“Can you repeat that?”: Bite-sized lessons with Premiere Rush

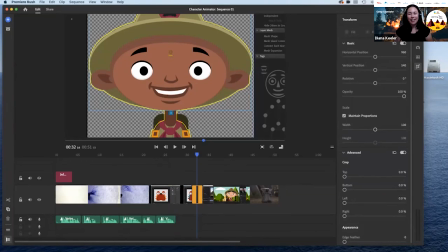So I'm going to make sure that's checked and drag that down to rescale.
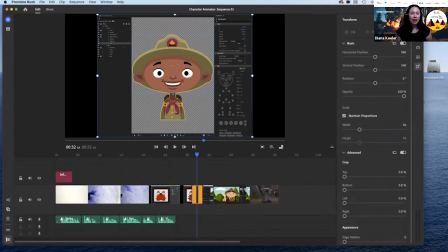You can also scale and move things around just by clicking in this window directly and using your bounding box here where I can scale up and down and move this around.
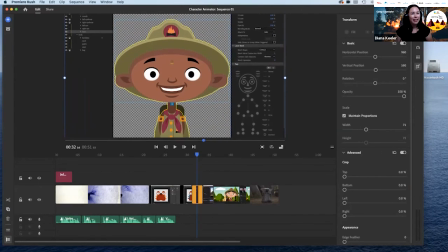So I'm gonna fill my frame and have my image there. And then to put my second audio clip kind of underneath that one. And then I'm going to continue.
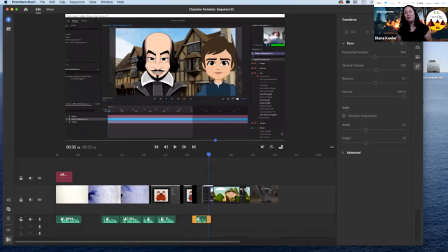And here I have, did anybody attend Phil's really great Shakespeare session with character animator? Did anybody join this one? Yeah, Holly, this was awesome. So this is the true embodiment of WELL.
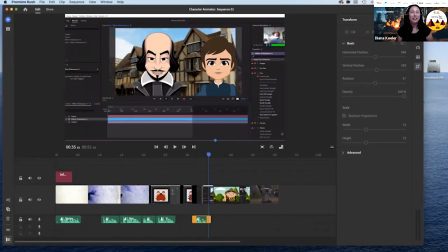For those of you unfamiliar with Character Animator is a motion tracking application that allows you to talk, and it kind of maps onto an animated character as you're talking and moving around. So as Phil was becoming Shakespeare, he literally was Shakespeare, complete with an outfit and hair and everything.
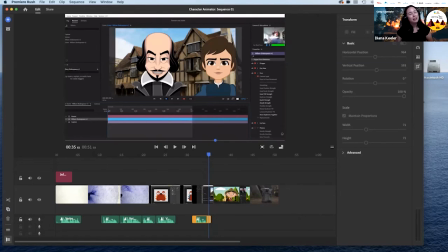So this is where we're really embodying our character in what we're trying to do. So you can see the challenge over here is as I click on Phil, I still have my audio from my previous thing that I wanted students to focus on.
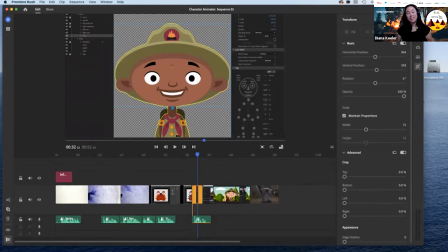So I'm just going to, I'm not even playing it back. This is how easy it is. I'm just going to drag the end of this to be the same length as my audio clip so that students can hear and see that on screen at the same time.
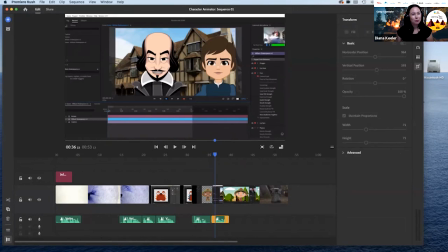And then I'm going to take my next part and drag that over so that that lines up with Phil, and I'm going to extend Phil to the end of that audio clip. And at the very end, I'm gonna go back through and listen to everything.
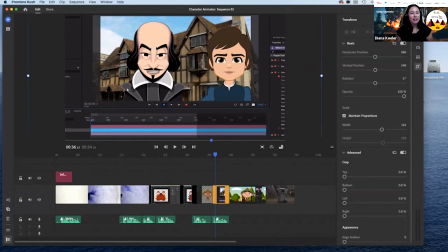And maybe for Phil as well, we're gonna scale this up a little bit and move Phil so that Phil is a little bit more prominent in the screen.
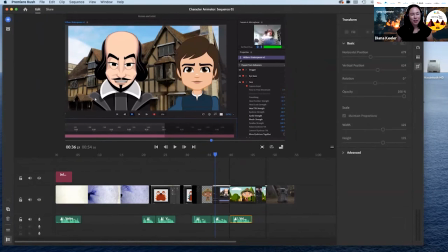And then I'm gonna do the same thing, last recording. Hopefully this is all starting to make sense.
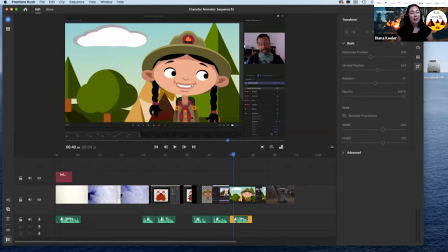We're gonna drag, and here I have, what's really great is you can import any type of file. And so this one specifically, I'm bringing in an animated GIF file, and we can argue if it's pronounced GIF or GIF. I like to go with what the creator said, even though it makes no sense.
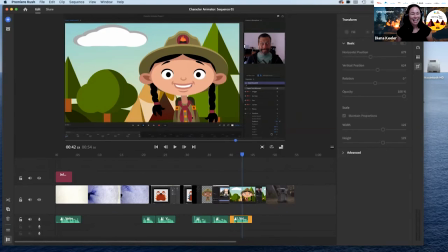So we have an animated GIF file in here, and you can see that it plays really well, just dropped into my timeline. So what's great about this is I have an HD video. This is a high quality MOV file.
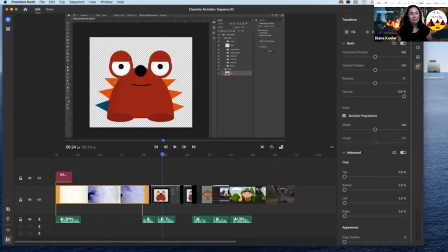I have my screen recording, which showed up as an MP4 file. I have just a still image.
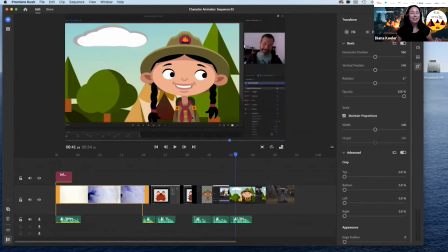This is a PNG file. And then I have this animated GIF file, and I didn't have to convert anything. I just threw it all into my timeline, and it just works all of a sudden. So then I'm gonna take in my last part and put in some Baby Yoda.
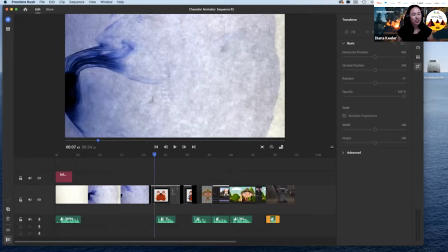And now I can go through, and now that I have everything arranged and kind of sequenced, start to make finer tune edits.
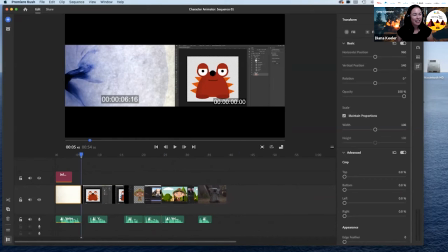So I'm just gonna take the end of this, and now you can see I'm bringing that in and really keeping things pretty snappy.
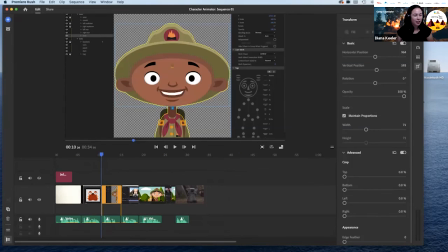I'm gonna trim that all to my audio. And again, I'm not even listening to my audio at this point. I'm just taking a listen and seeing parts that I can cut. So if I left too much of a gap, we can bring that in, and then kind of lining everything up.
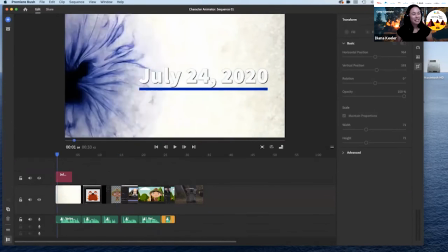So we're gonna go through and listen to what we have so far and see how we did.
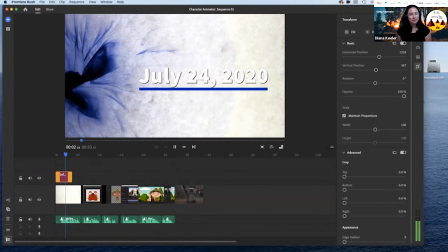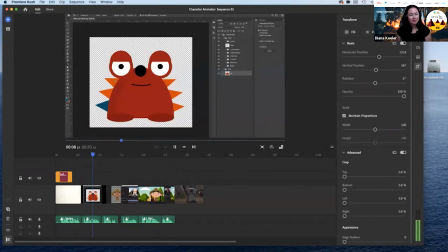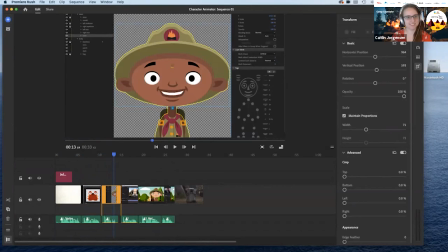We're not hearing any sound. Oh, you're not? Let me see if we can fix that. Yeah, you might have to unshare because Zoom has that little... Right. Yeah, I did. I checked that. Oh. Let's try that again. I'm guilty of forgetting to click that all the time.
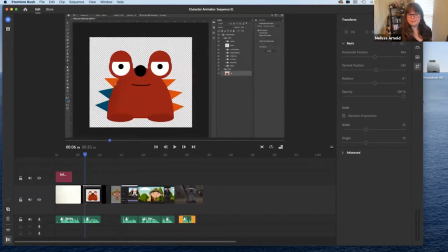That's why I was like, it's that. All right. Can we hear this now? Let's give it a try.
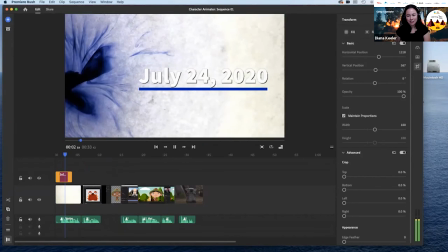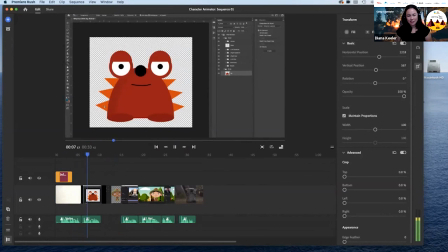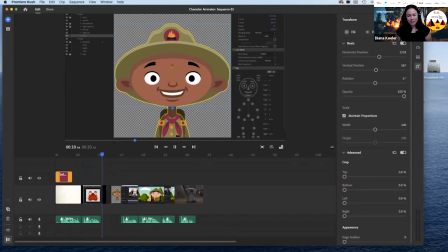Still not getting any audio.